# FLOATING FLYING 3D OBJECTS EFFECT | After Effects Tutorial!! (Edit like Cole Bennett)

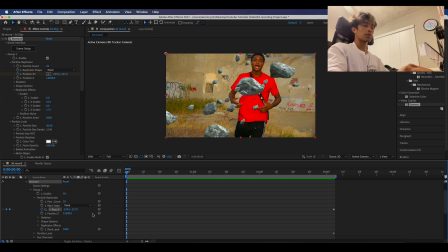[12:26]
Then we're gonna come over here to this particle replicator position, and we're gonna switch these keyframes around. So the end one is gonna be at the beginning, and the beginning one's gonna be at the end. And then they're basically gonna move in opposite direction of the front rocks.
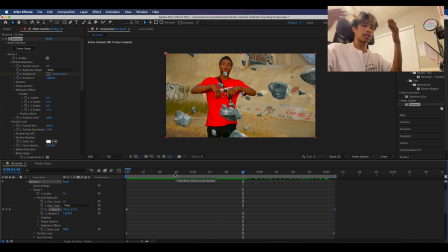[12:42]
So as the front rocks are going this way, the back rocks are going this way. And it kind of looks like they're circling around your subject.
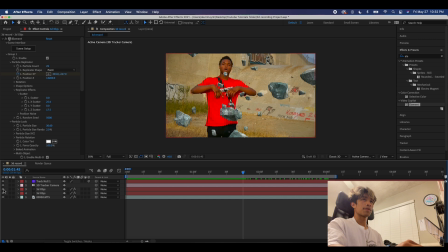[12:49]
One thing I forgot to mention is that this back layer is in front of our front layer, which shouldn't happen.
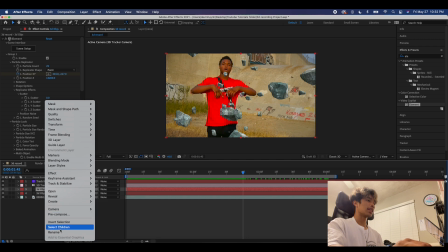[12:57]
So you can rename it too, just to keep track. I'm sorry, I'm like trash at renaming.
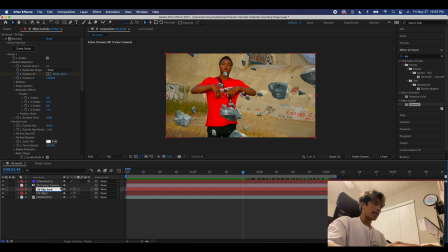[13:01]
So I'm just gonna call this back. And then we're gonna move this to the back.
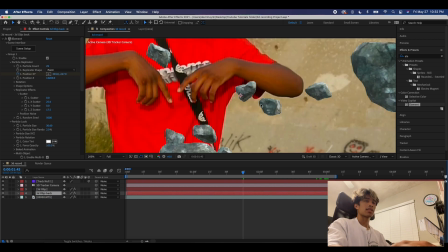[13:06]
So now you can see all of our front rocks are in front of the back rocks.
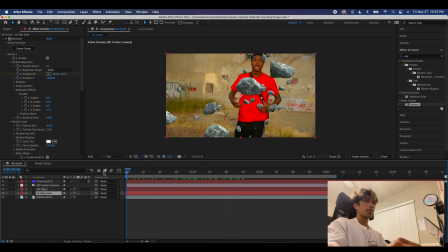[13:11]
And if we play it out, we kind of got a cool looking dynamic going on. Lastly, what we have to do is we have to make sure our subject is rotoscoped out. For those of you who don't know how to rotoscope, we're just gonna go over this real quickly.
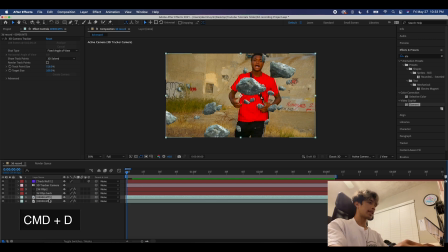[13:25]
What we're gonna come over here is we're gonna come to this bottom layer, hit Command D to duplicate it. And then I'm just gonna delete this camera tracker because we don't need it for this one. I'm gonna drag this new layer all the way to the top and it's just gonna get rid of everything.
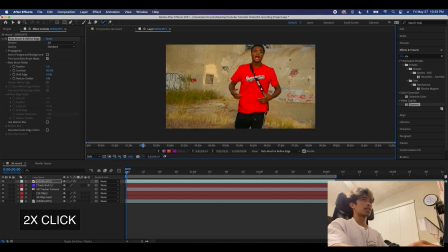[13:36]
Double click it and hit your roto brush and just rotoscope out your subject. For those of you who know how to rotoscope, go ham at it. For those of you who don't, you just select the subject using this paintbrush tool after you double click it,
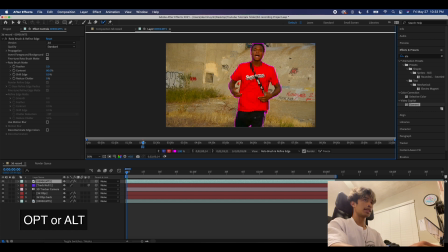[13:52]
and then hold option or alt if you're on PC to get rid of areas that you don't want selected, and then just pretty much move forward in the scene and, you know, select your subject as you go. So I'm gonna speed this up.
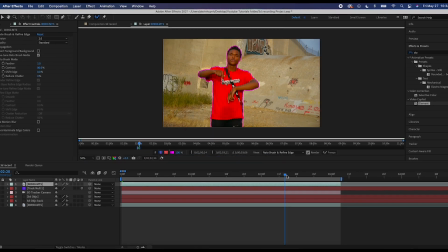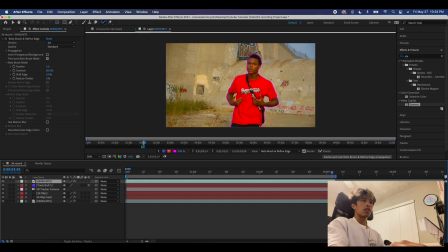[14:12]
Perfect. And now once you make it to the end, always remember to freeze the rotoscope. This makes sure that your rotoscope information and everything that you've done just gets locked in.
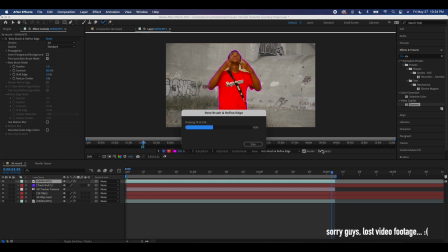[14:21]
And if in case anything happens, you won't lose your rotoscoping. So I'll speed this up as well.
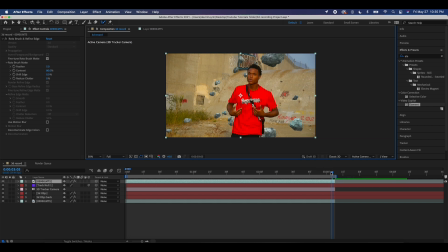[14:27]
Now we're gonna come back to our original composition and you can see, hooray, our subject is rotoscoped out, but he's also in front of the other rocks too. the front rocks. So So I'm just gonna drag this in between our front layer of rocks and our back layer of rocks.
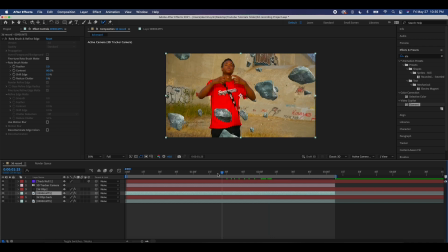[14:43]
And now you can see all the front rocks are in front of our character, all the back rocks are behind of our subject, and it looks like a really cool looking effect. One last touch that I'm just gonna do to, you know, add it a little bit more realism is I'm gonna come over to effects and presets.
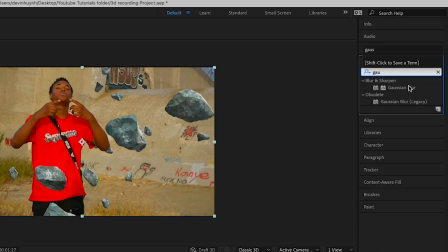[14:58]
I'm gonna type in Gaussian blur. You can either use Gaussian blur or Gaussian blur legacy, both work.
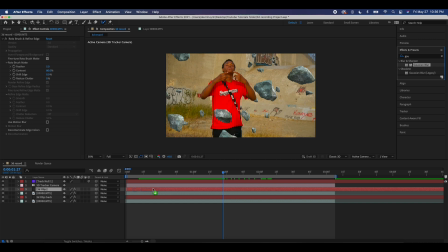[15:03]
And I'm gonna apply this to our front layer of rocks, depending on which one is more in depth of field. And I'm just gonna increase this to about like 14, not too much, but just enough so that the rocks that should be close to the camera are,
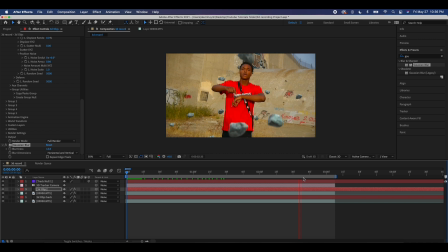[15:19]
you know, out of focus, like the camera is focused on our subject and then the rocks are behind are in focus. And it just adds that sense of realism to the effect. And like I said, you can mess around with the colors of the rock if it's not fitting to your scene. I'll probably do that a little bit more later, but here is the final result. If you guys made it to the end of the tutorial, thank you guys so much for watching. It really means a lot. Remember, leave a comment down below for any future suggestions or ideas that you have that you'd like to see from us in the future. If you had any questions throughout the tutorial, please make sure to drop them down below. I'm always down there looking to answer you guys' questions or concerns. If you haven't yet subscribed or liked this video, please make sure that you do. And if you subscribe, turn on the notification bell for many future updates and tutorials like this. Remember to follow us on Instagram at 11% prod for future tutorials and updates. Thanks again so much for watching, guys, and we'll see you guys in the next video. Peace.